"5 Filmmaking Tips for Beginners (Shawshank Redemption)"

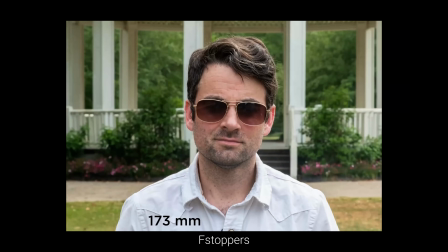[4:06]
A lot of low-budget movies will use longer lenses to make locations look more impressive than they really are. I really love how economical that is,
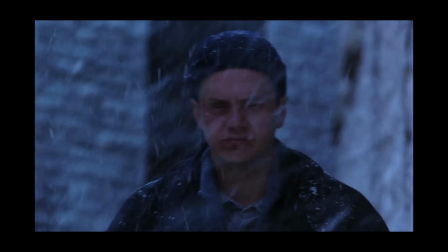[4:18]
how practical that is, and how that shot serves the story perfectly.
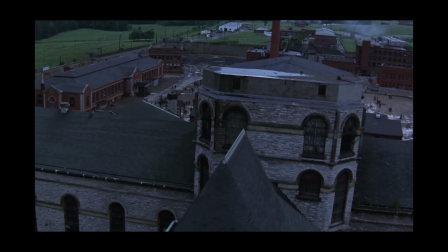[4:23]
Number 3 also has to do with crowds, and we've got this very impressive helicopter shot that's early on in the movie. This is in the first 10 minutes.
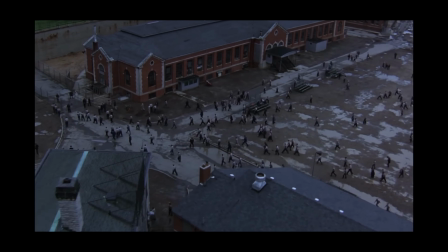[4:30]
This is when we're being introduced to the prison. So I want you to look at the ground here. It rained recently.
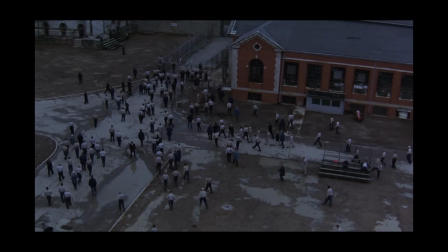[4:35]
The ground is covered with these puddles, a lot of water. They've got all the men coming by.
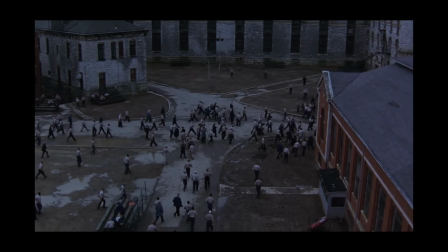[4:42]
Very impressive, big budget shot with all the extras that they need, all of these prisoners.
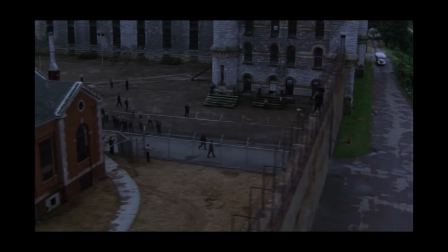[4:48]
Remember, all of these guys aren't just hanging out every day ready. They're only coming out for maybe 1 or 2 days to get all of the wide shots.
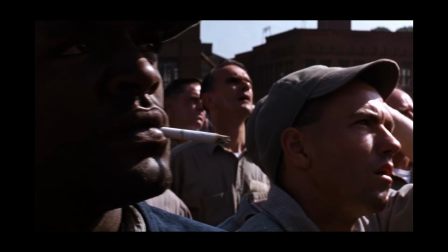[4:56]
Way later in the movie at 107:58,
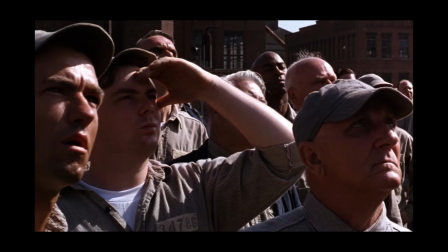[4:59]
we have a scene here where all of the men in the yard stop and listen to music.
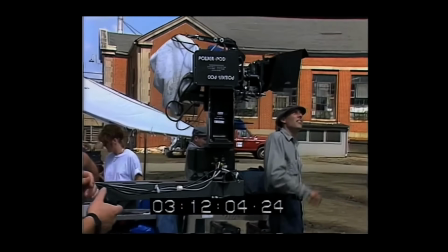[5:05]
First, I want to appreciate this amazing crane shot that blends the sound that these men are hearing with their faces.
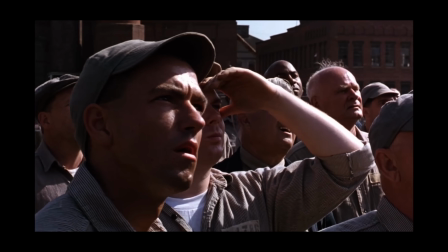[5:13]
We see their expressions, and then we see that the sound is coming out of this large speaker.
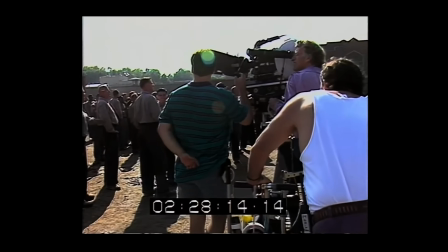[5:18]
And that is a big shot. There's a lot of people in that shot, and I want you to look at the ground.
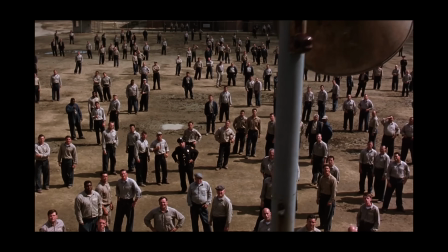[5:25]
Puddles. This shot was probably done later that day or the next day.
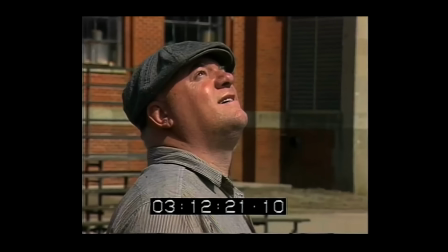[5:31]
So when you're filming a movie, you're not filming everything in order. It's shot completely out of sequence.
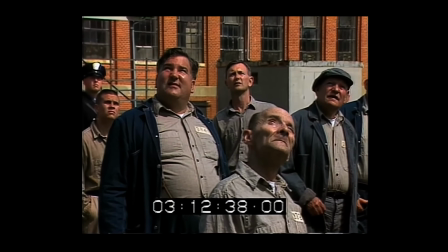[5:37]
For budgetary reasons, they knew they could have a big crowd. When are we going to utilize them?
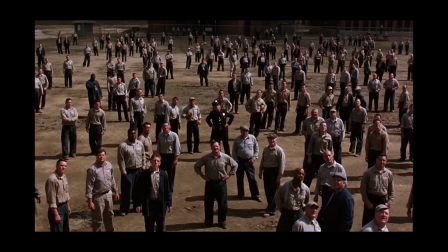[5:42]
Well, let's utilize them when the whole prison is hearing this sound.
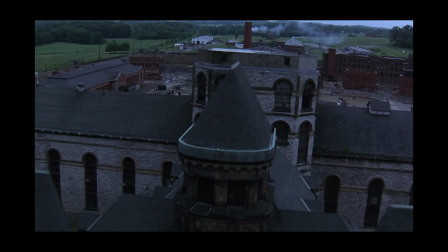[5:46]
And then let's utilize them at the very beginning of the movie, where we really want to show this scale,
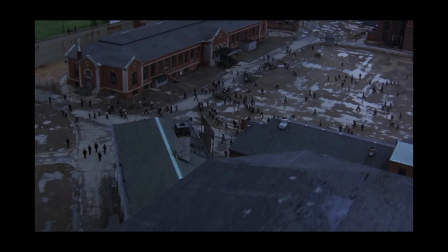[5:53]
the impressiveness of this prison, so we can get a sense of the geography of the area as well.
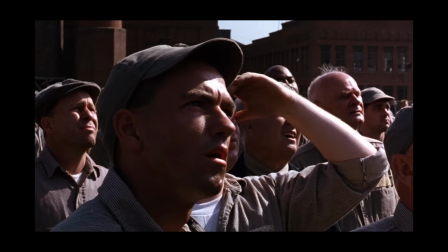[5:58]
But notice that Morgan Freeman and some of the other expensive actors aren't here.
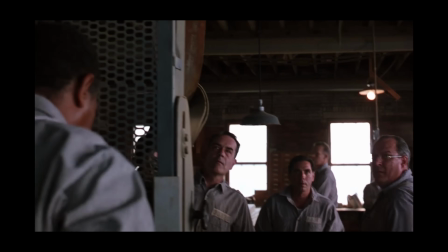[6:05]
They're in a separate room when we see their face.
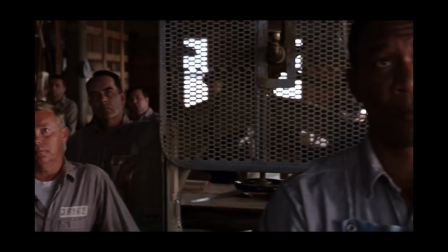[6:08]
They're in this workshop, which was probably shot a completely different day when those actors were there. The fourth lesson that I learned from Shawshank Redemption is that placing your subject by a window can make things a lot easier.
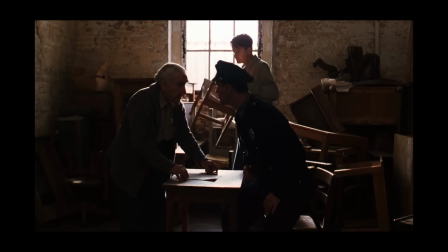[6:23]
In this simple scene, we see these two men sitting down in this room at this table.
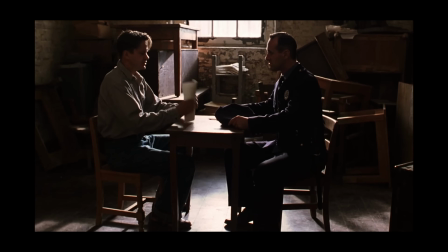[6:30]
And with the window behind them, they're played fairly dark.
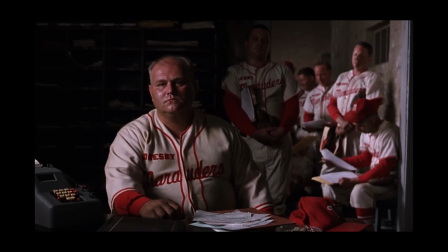[6:35]
And when the camera comes around, we get some beautiful natural lighting.
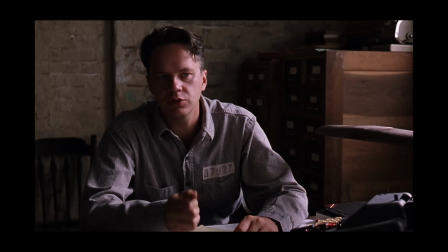[6:41]
This is cinematography 101. The shadow side of their face is closest to camera.
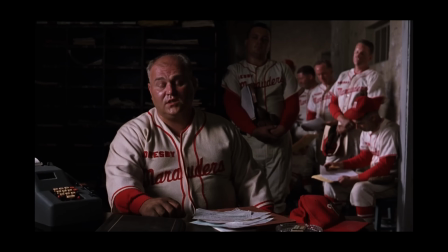[6:47]
There's soft light coming from the window. And I wouldn't be as presumptuous as to assume that this is sunlight. It's most likely an HMI coming through diffusion through the window. But a setup like this keeps lights out of the room. It keeps the setup simple, and it's very cinematic.
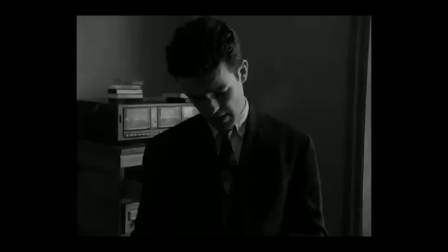[7:07]
Christopher Nolan used this technique over and over and over again when he shot his first feature film, Following,
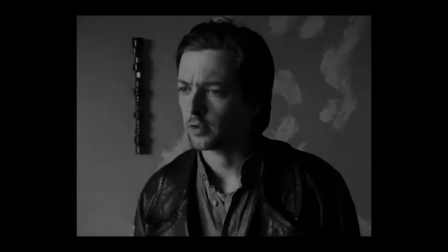[7:15]
which was extremely low budget. They made it for practically nothing. I love seeing big budget movies utilize this technique with windows.
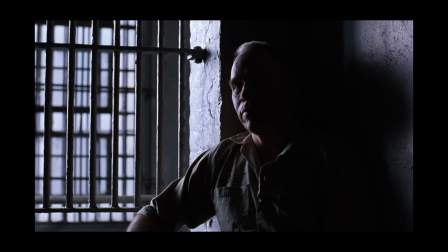[7:23]
We see the same thing here in this setup. Just a little context.
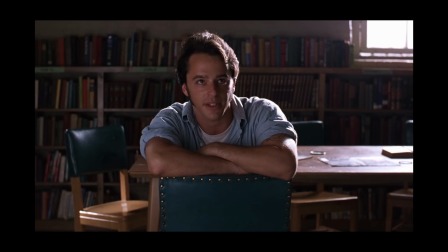[7:27]
This prisoner is talking about this guy, but he's in a totally different prison.
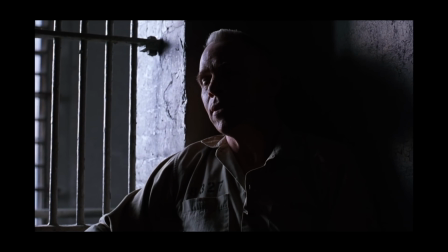[7:33]
And this is like a flashback to some gossip that's happening between prisoners.
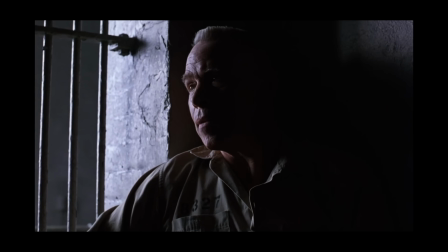[7:37]
I love how this is supposed to be a conversation, but they only have one actor. It's simple.
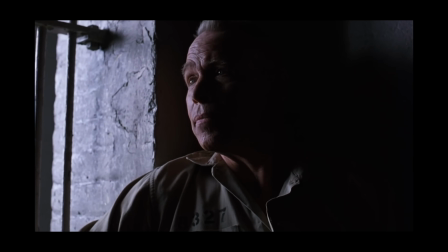[7:43]
They don't need two. He's talking to somebody. We don't need to see them. This is all that matters. He's by the window.
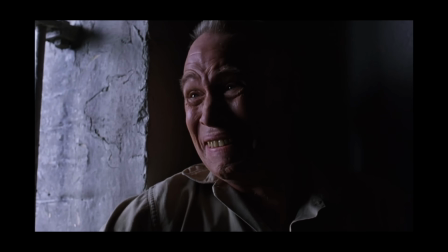[7:48]
We have this cinematic lighting because it's light, dark, light, dark.
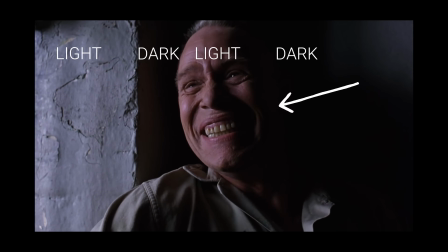[7:53]
His face is in shadow on this side, implying some sinister motives.
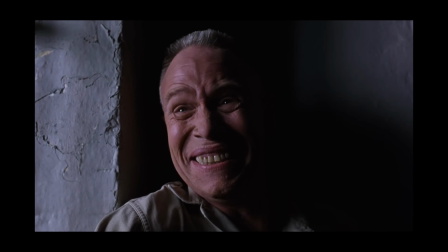[7:58]
And just being by this window framed in this way, it's a simple setup and you're done with it.
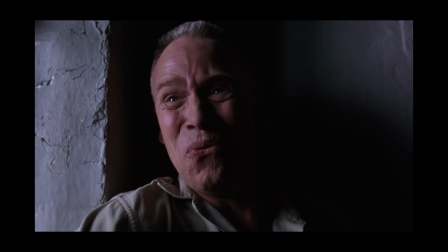[8:04]
Oh, I love this guy's laugh. Oh, fantastic. Wicked.